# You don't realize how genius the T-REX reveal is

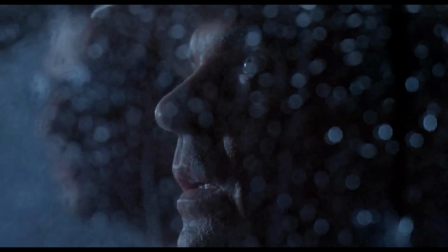Okay, this is probably one of the most iconic scenes in movie history,
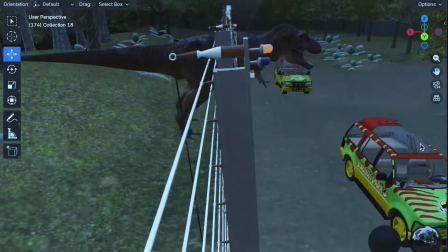and today I want to break it down and figure out exactly why it works as well as it does.
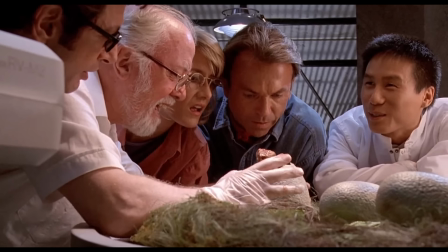We're gonna make a fortune with this place.
But first, for those who haven't seen Jurassic Park in a while, let's add some context.
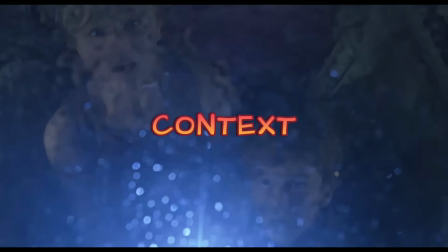Because besides being a visual feast,
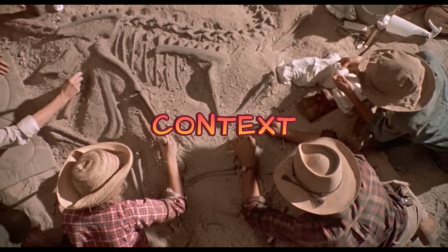this scene is the culmination of thematic groundwork that Spielberg has been laying since the first frame,
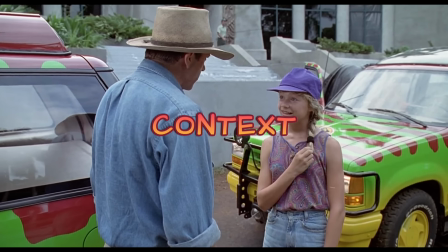and understanding that groundwork is what takes this scene to the next level.
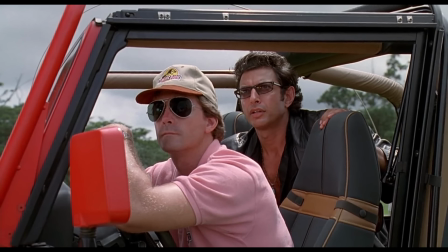You crazy son of a bitch, you did.
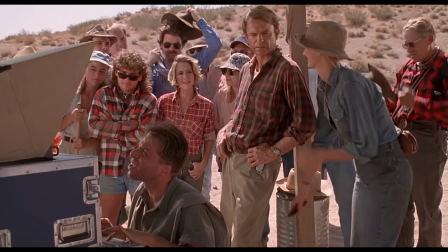What we see at the beginning of Jurassic Park is that our protagonist, Dr. Alan Grant, played by Sam Neill, doesn't like children.
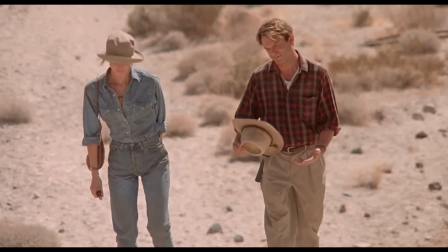Oh, Ellie, look, they're noisy, they're messy, they're expensive, they smell.
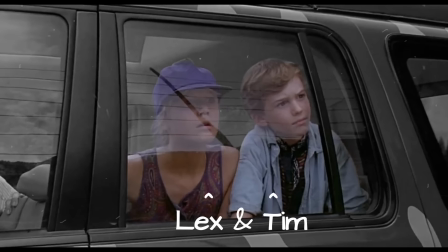Spielberg reinforces his dislike for children later when Lex and Tim are introduced to really drive that point home.
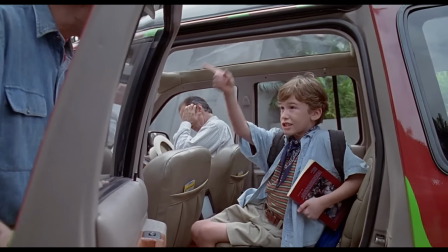And they died because of the weather. And then my teacher told me about this other book by a guy named Backer, and he...
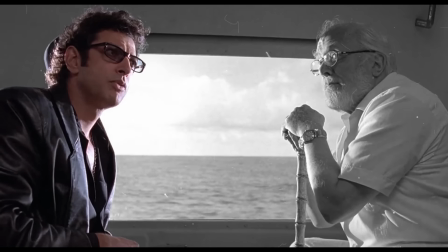The second thread is Jeff Goldblum's Ian Malcolm.
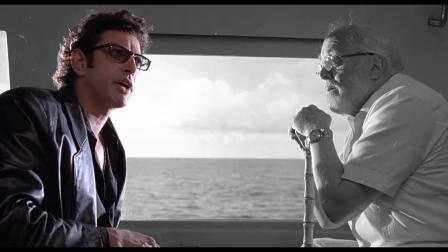Malcolm spends the first half of the film pushing back against everything the park's founder,
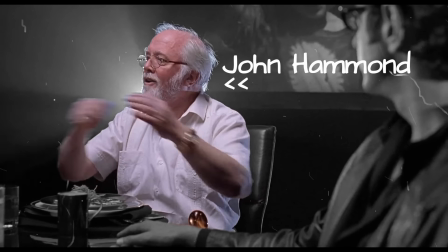John Hammond, has built and the philosophy behind it.
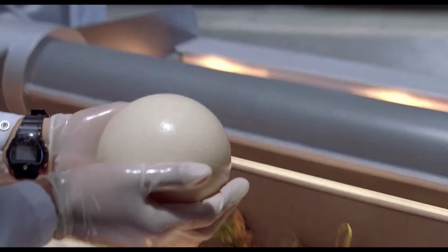His argument is that Hammond's scientists were, and I'm quoting directly here,
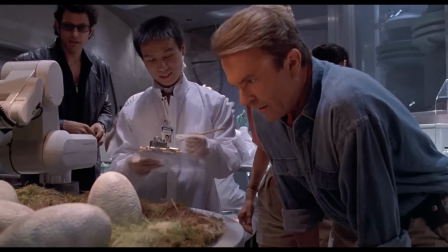so preoccupied with whether or not they could, they didn't stop to think if they should.
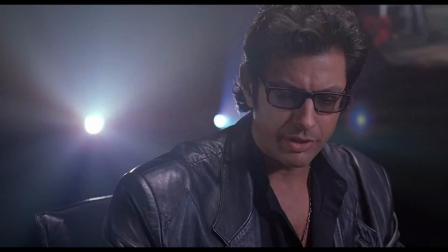I'll tell you the problem with the scientific power that you're using here. It didn't require any discipline to attain it.
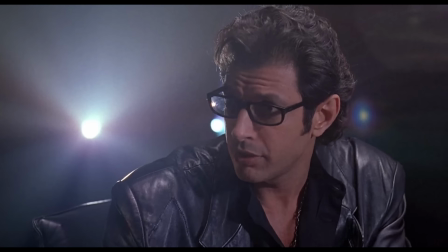You know, you read what others had done, and you took the next step.
And then the T-Rex gets out.
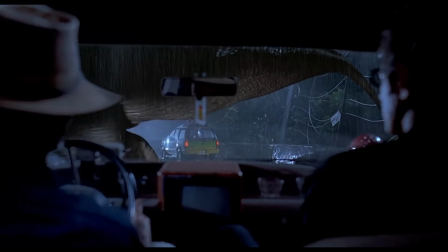Malcolm watches his entire thesis proven right in real time.
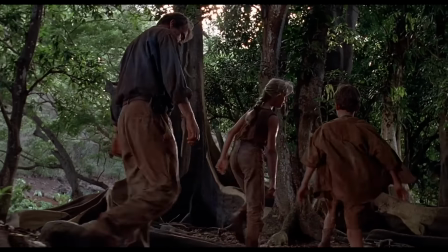And Grant is forced to protect the children, and in doing so has to spend the rest of the film with the very thing he's been avoiding.
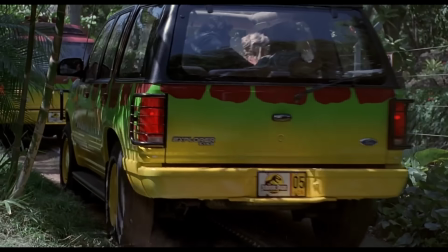But on top of that, the T-Rex scene happens almost exactly halfway through the film,
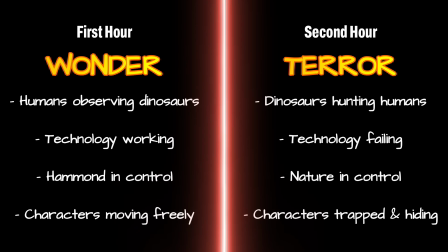and in doing so effectively splits the film into two distinct thematically inverted halves.
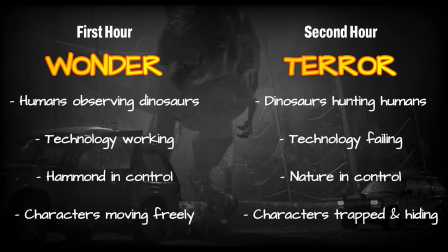The T-Rex breaks through and everything flips. It's the same film mirrored against itself.
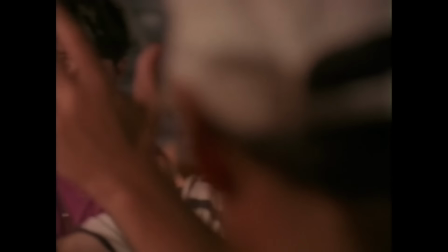And there's a reason Spielberg has opted for this distinctly even emotional symmetry,
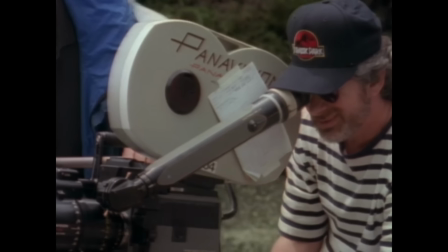and I'll explain its effects once we break down the famous T-Rex escape scene.
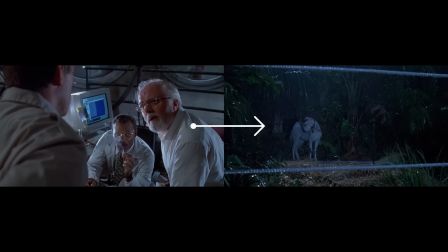So the scene opens with a brilliant piece of show don't tell. The power in the park has gone out thanks to this guy.
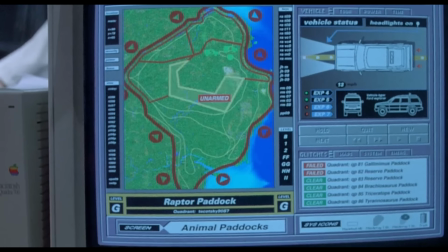Dennis Nedry has sabotaged the park's electrical infrastructure in an attempt to steal dinosaur embryos for a rival company.
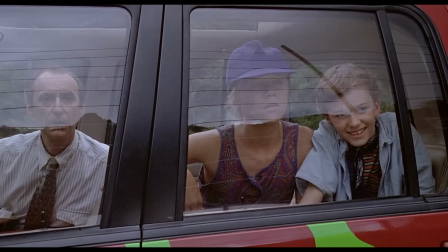And he does it at the exact moment the group are out on tour. Hammond asks, Where did the vehicle stop?
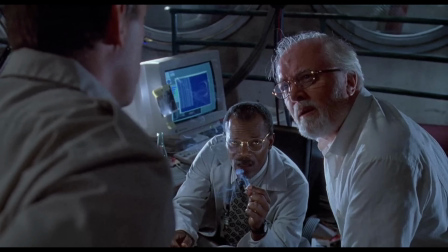And instead of a character answering, we cut to the goat.
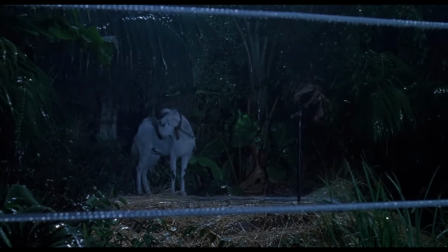It's now night, it's raining, the tone has completely shifted from when we last saw these characters,
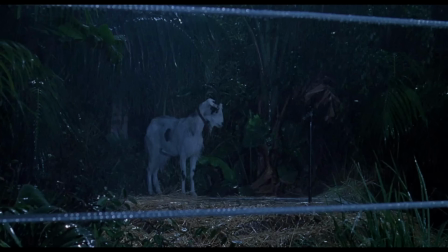and that single image tells us exactly where the cars are without a word of dialogue. Spielberg takes it a step further.
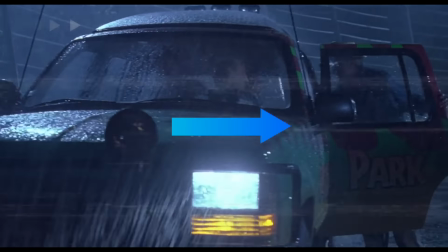The camera pans from the goat across to the two cars, Grant returning to his vehicle after checking on the kids.
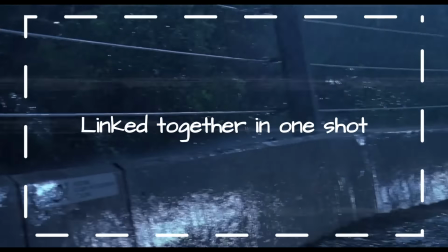The camera visually links everyone in one unbroken shot.
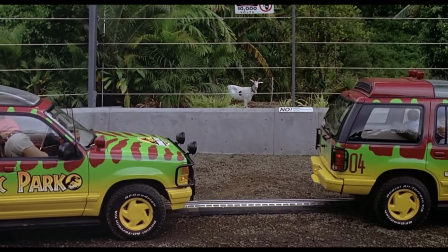We already know the goat is supposed to be bait for the T-Rex, and that pan across,
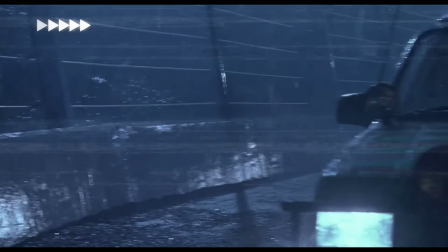bringing the characters into the same shot suggests the group may not be so different.
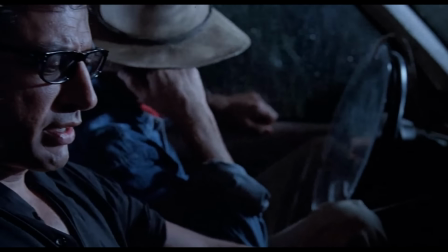Our characters are stuck in powerless cars, right next to the T-Rex enclosure,
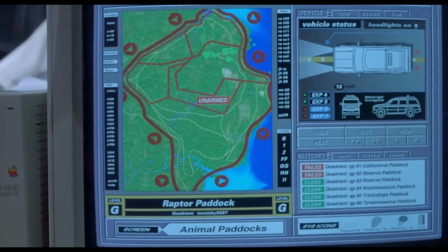with the electric fence that was keeping the beast contained no longer working.
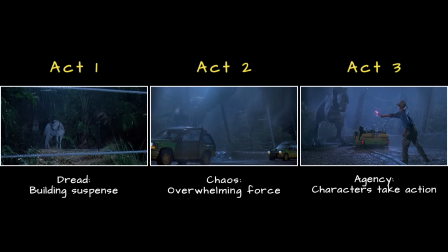And the way I see it is that the structure of this scene can actually be split into three distinct acts.
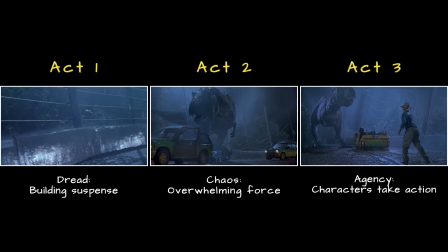And what's clever is that Spielberg signals each shift with a wide shot,
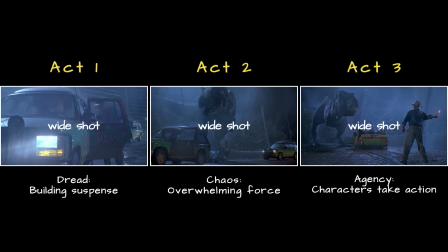resetting the geography and re-establishing the power dynamic before the next act begins.
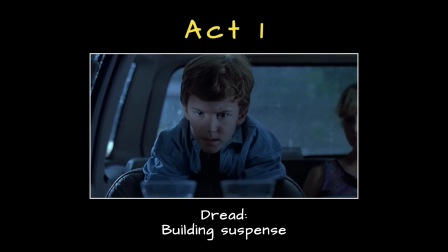And Act 1 is all about building the suspense before the Rex appears, and Spielberg doubles down on his use of a subjective camera here.
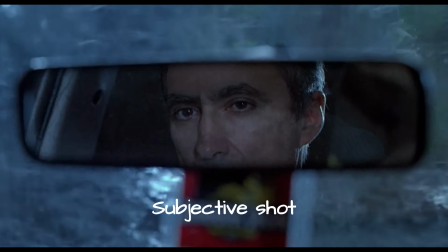The famous water cup rippling, the rearview mirror trembling, these are subjective shots,
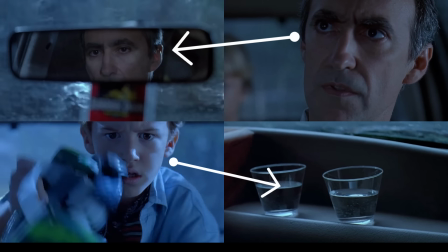the character's perspective of their environment reacting to an unseen threat.
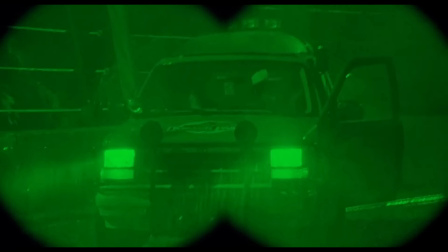We're experiencing the realization exactly as they are. The camera is starting to make us feel what the characters are feeling.
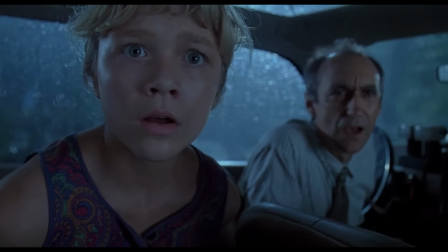A cut to a close-up is generally the director emphasizing the importance of someone or something.
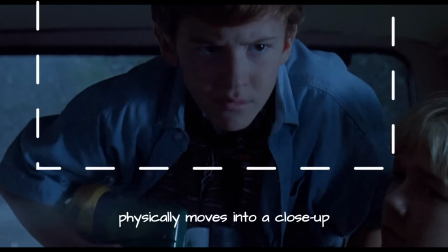Here, instead, Spielberg kicks off the shift with Tim noticing the water cup rippling and physically moving toward the camera into a close-up,
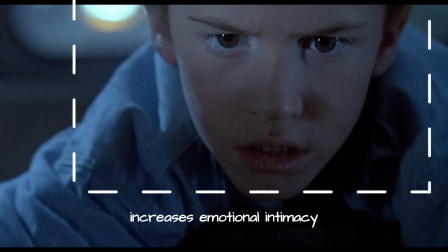all to increase the emotional intimacy and highlight the shift. The curiosity is coming from him.
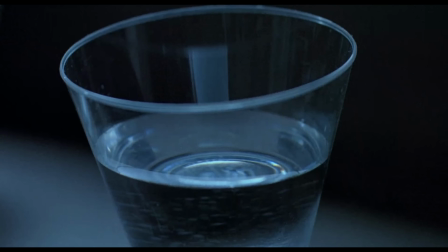Spielberg isn't telling us where to look, Tim is.
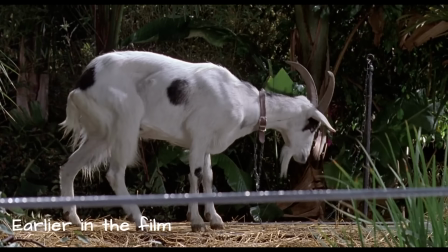Tim notices that the goat that was supposed to bait the T-Rex out of the jungle in an earlier scene is now gone.
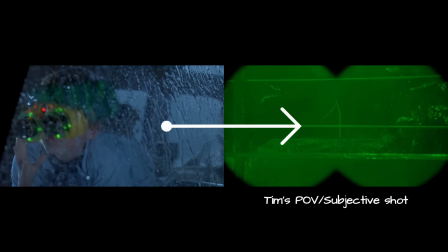Again, a subjective shot, we're seeing exactly what Tim is seeing through the night vision goggles.
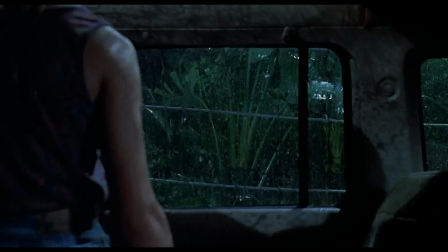We get an over-the-shoulder shot from Lex's perspective.
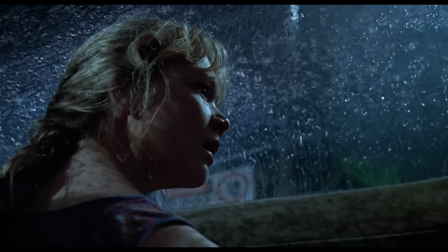The camera tilts up to the sunroof, literally drawing attention to itself, giving the audience time to prepare for the scare. Spielberg isn't hiding what's coming so much as making you sit with it.
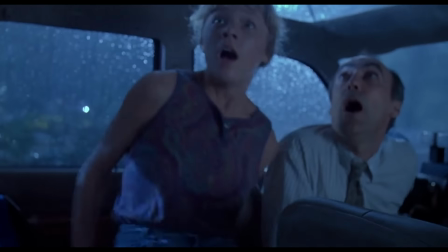As the goat leg hits the sunroof, we get, very stylistically and intentionally I'll add, a crack of thunder.
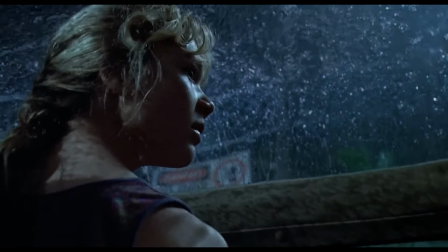Where's the goat?
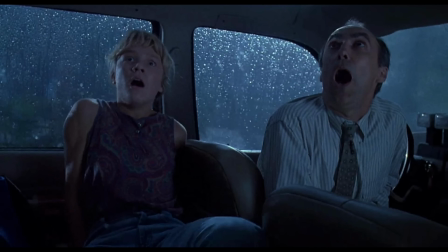The film making its declaration that shit is about to go down.
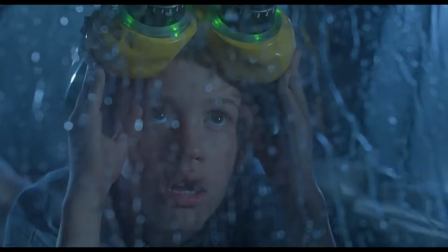Spielberg suddenly breaks his deliberate pacing with a fast dramatic push-in on Tim's face.
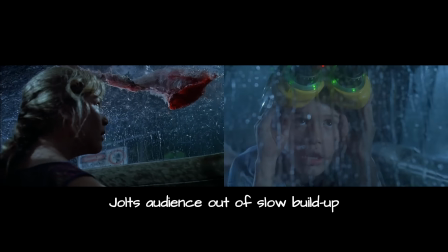All this feels like a jolt after the slow drawn out build-up of tension.
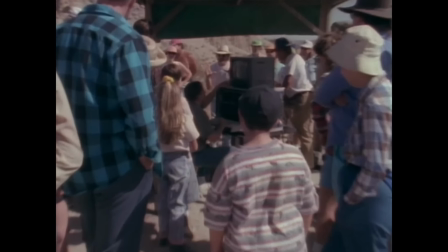Again, Spielberg uses a simple show don't tell.
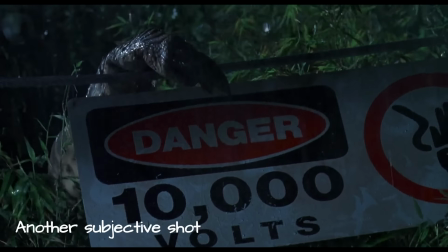We see the 10,000 volts warning sign on the electric fence and the Rex's claw touching it.
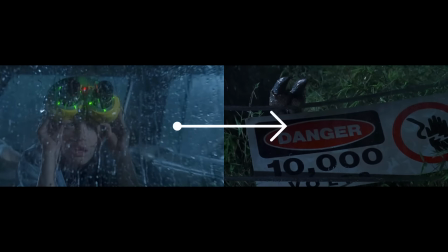One shot and we get it, the fence isn't working.
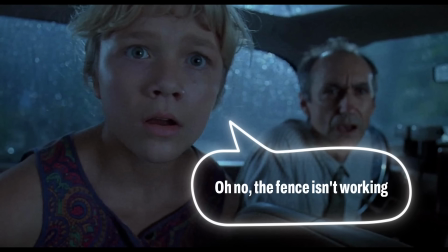We don't get a character saying, oh no, the fence isn't working, as so many modern movies would opt for today.
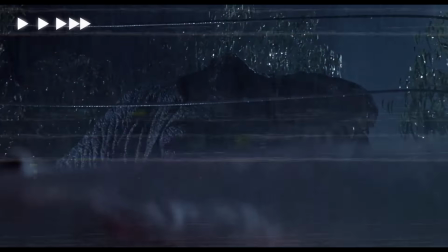The first reveal of the Rex is a single 13-second unbroken crane shot,
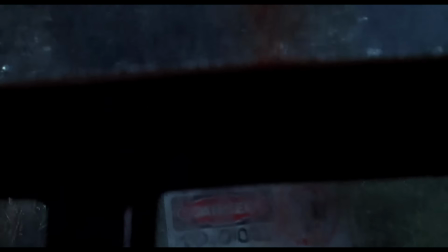starting from behind the car windows where the glass gives the audience a sense of safety, a barrier between us and whatever is out there.
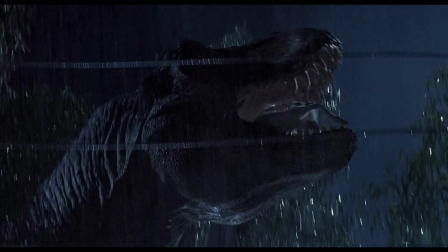The camera cranes upwards, the upward movement itself telegraphing the scale of the threat before the whole thing is revealed.
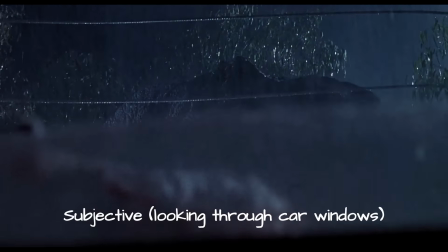Visually, Spielberg removes our protection in the same movement,
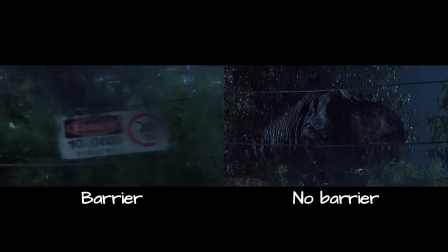fully exposing us to the T-Rex, giving us a sense of what the characters must be feeling.
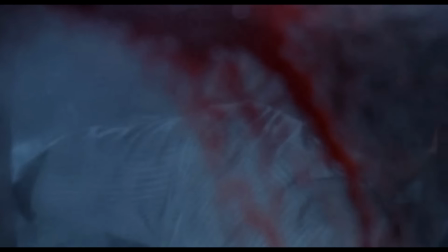We cut to a 2-second shot of the lawyer, scared as hell, the camera looking down on him,
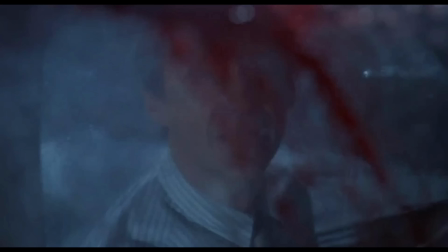the high angle confirming he is powerless, but what's more is that Spielberg's framed him through the sunroof, with the goat's blood smeared across the glass, obscuring his face. Spielberg visually telling us this man is marked for death.
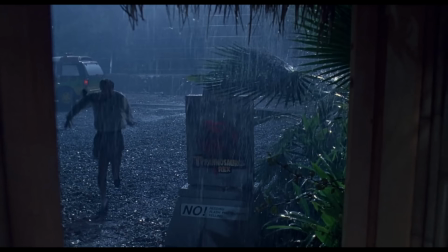The lawyer abandons the children to save himself.
He left us.
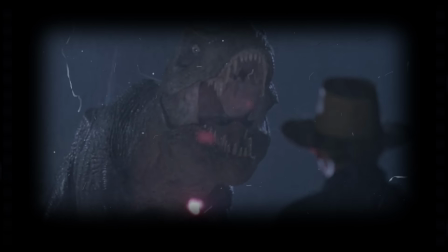He left us.
Which opens the way for Grant to step into his character arc.
Now where does he think he's going?
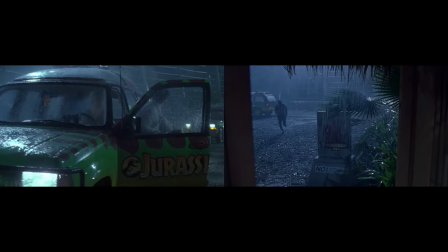But Spielberg also shoots the lawyer twice within a frame during his escape.
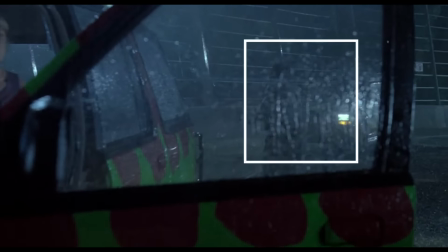First through the car window as he runs off, then through the toilet door as he seeks shelter.
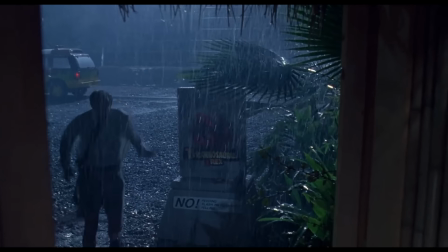He thinks he's found safety, but the framing is telling us otherwise. He's boxed in.
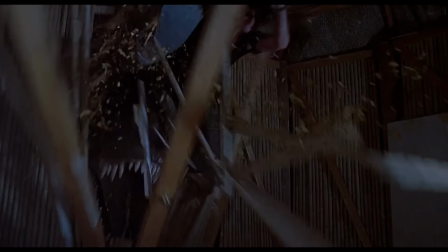So when the Rex finally finds him, it's no coincidence that the very box, his idea of safety,
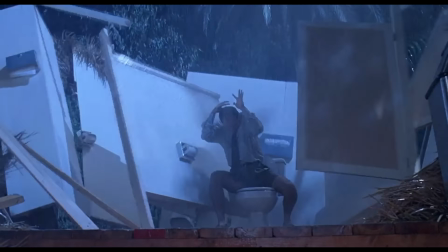disappears and he's left completely bare and exposed.
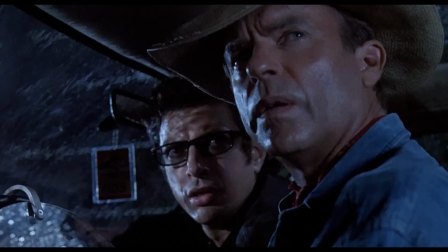We get these little injections of comedy from Malcolm, which momentarily puts us at ease.
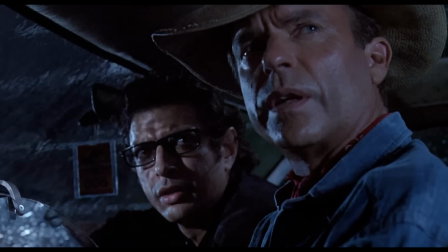Now where does he think he's going? When you gotta go, you gotta go.
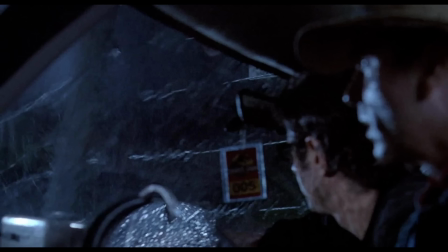It's just enough to drop our guard before the terror takes over completely.
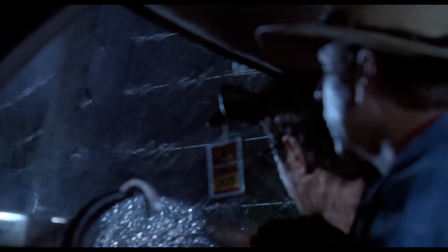The electric fence snaps, sound design doing the heavy lifting once again of building the suspense.
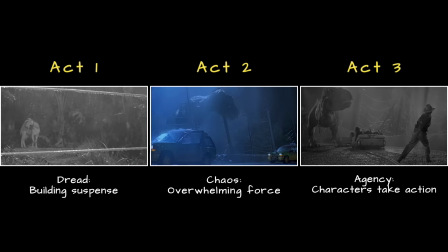And we break into Act 2 of the scene with a 12-second wide shot of the Rex, and its length matches the beast, announcing its dominance.
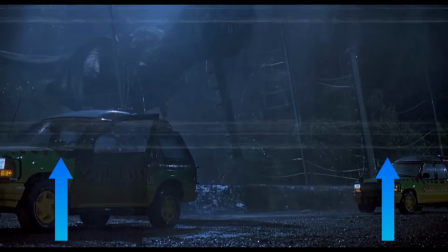Low angle looking up, reminding us exactly how powerful this thing is.
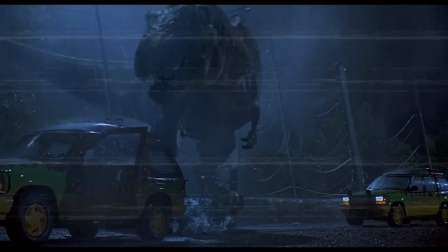The wide shot resets the geography of the scene, and it's visually screaming conflict.